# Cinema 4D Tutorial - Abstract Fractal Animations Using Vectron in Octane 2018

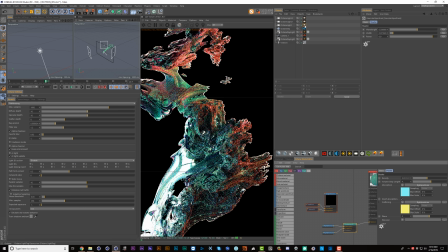(24:40)
Now we're starting to see through this a lot more. So obviously this is too bright at this point.
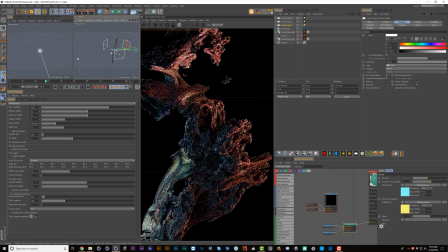(24:46)
And let's just make sure we're looking at the right light here. We could move this even more behind the subject.
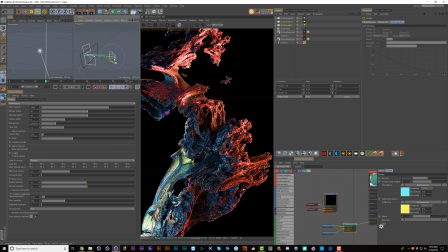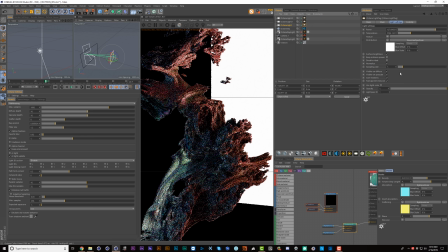(24:57)
Okay, and then obviously we don't want to see the light, so let's take the opacity down to 0.
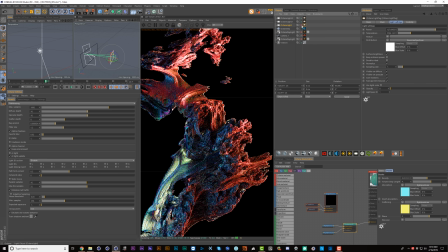(25:03)
And just to double check what contribution this is making, let's turn it off for a second. Yeah, see, it's bringing in the light that goes here. If we turn off the other two, we can really see it. That's pretty cool and alien right there.
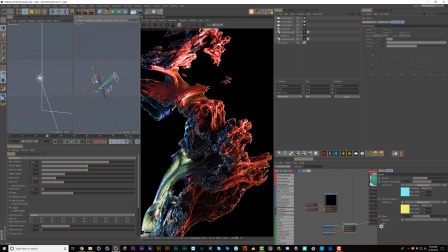(25:16)
Okay, let's turn these lights back on. Okay, and I brought this blue light around a little bit more to the side because I want this to be a bit more moody. Let's try the same thing with the red light.
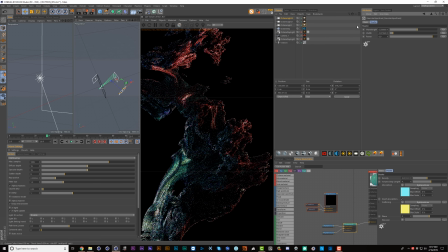(25:30)
There we go, that way we get some shadow. And now if we shift the backlight around a little bit, I kind of like that. That feels a little bit creepy, like the red is bleeding through here, and we're really just seeing different shades of blue and red versus that yellow that was being introduced.
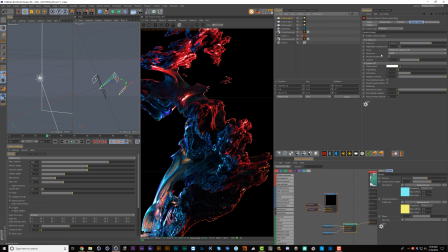(25:47)
And now maybe to tie it all together, let's add in a LUT. Let's try Vision X. It's kind of cool. It's a little bit washed out. Let's try Vision 4. Or actually, let's take the redness of the light down.
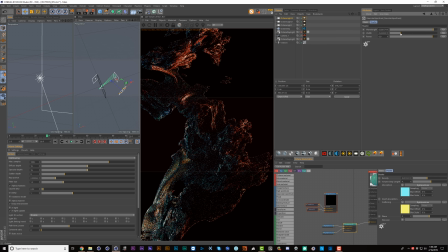(26:02)
If we jump into the Gaussian spectrum and bring up the width a little bit, that should reduce the saturation. But also, let's take down the power. We could even turn this off temporarily. It would help if I would actually name this backlight. Don't be me, kids.
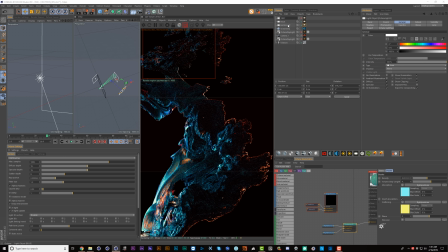(26:19)
Blue, red backlight. Now the question is this red adding anything extra here? And I think it's kind of cool to see a little bit more detail, but maybe we'll just take it down even more.
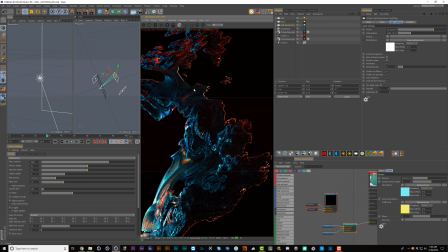(26:36)
So that way we're kind of seeing into the shadows, we're seeing a little bit of detail, but it's still moody and dark in there.
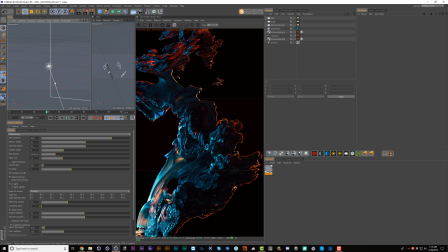(26:42)
And the fun comes in when you just start exploring this fractal weirdness that you've created. So let's zoom out here and explore different parts of this thing. And let's stretch this out so we can see things a bit better.
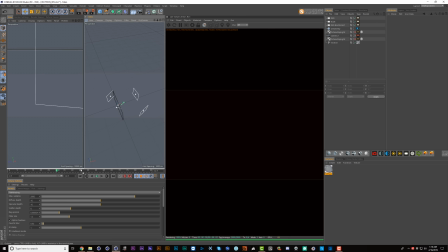(26:57)
Maybe I'll stack these vertically. It's a bit easier to navigate. So this is the entire fractal right now. And if you remember from back earlier, this is just a slice of the thing.
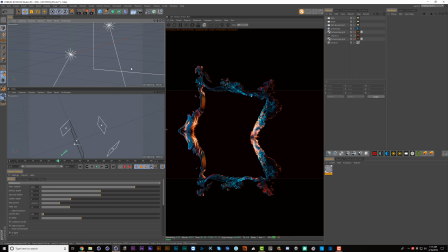(27:08)
So we could also play with the bounding box to get a really different look.
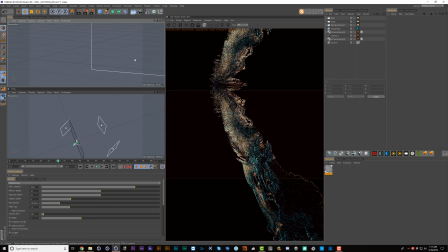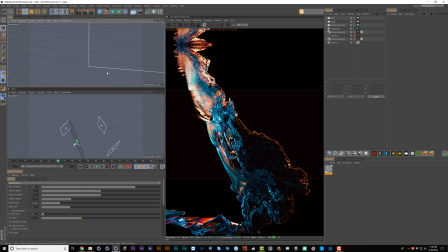(27:19)
I like this part. It feels like a gross crab to me. So this is how thin our slice is right now.
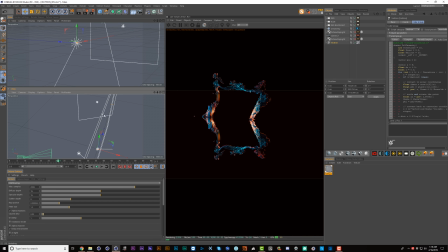(27:25)
So let's make this a bit bigger. There are just so many moments when you're playing with this thing that are like, what the heck is this thing and what have I done?
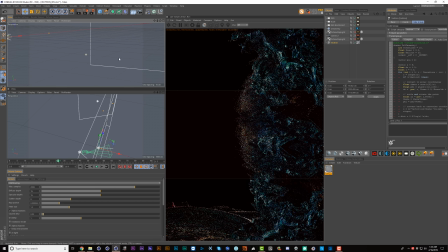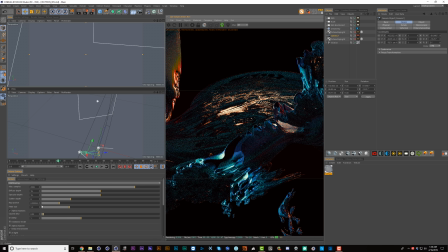(27:49)
Also, keep in mind if you want to see this stuff render faster, because it's going really, really slow right now, crank up your ray epsilon.
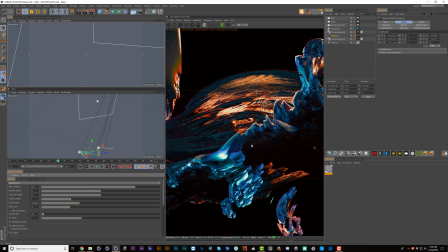(27:55)
And it'll get way less detailed, but it's still really cool looking.
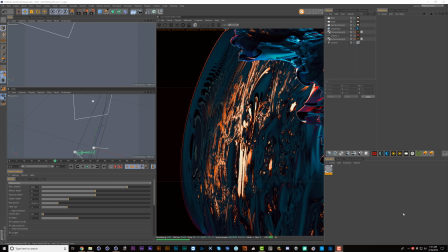(28:01)
I mean, this could be an interesting look in its own right. And I just changed the camera angle and found this bizarreness just sitting here waiting for me.
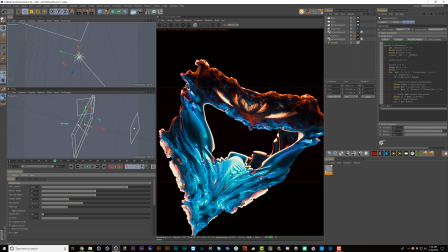(28:09)
Okay, I've taken the ray epsilon back up so we can work with this more easily. And now I'm just going to mess with the power.
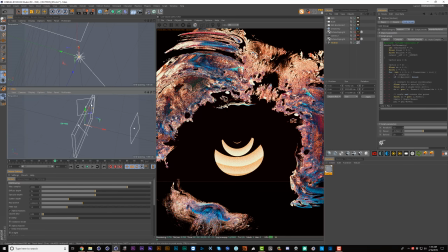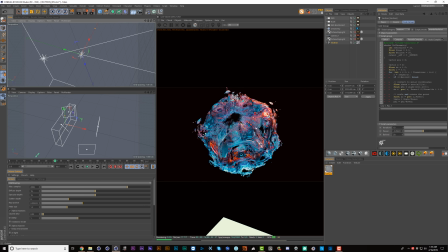(28:25)
And we can expand this bounding box back out to get the full sphere.
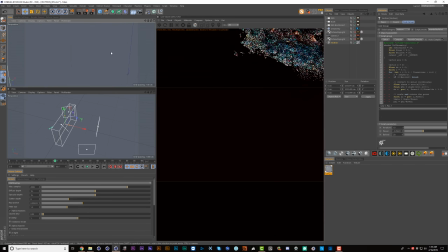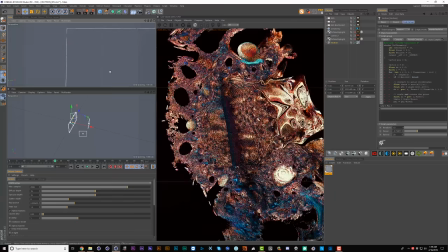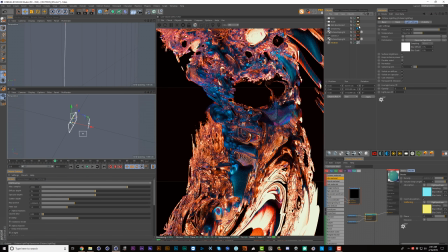(28:40)
And these are the kind of features I'm getting with the power in the negative zone. And at this point, I feel like there's too much red coming through, so I'm going to decrease the red backlight.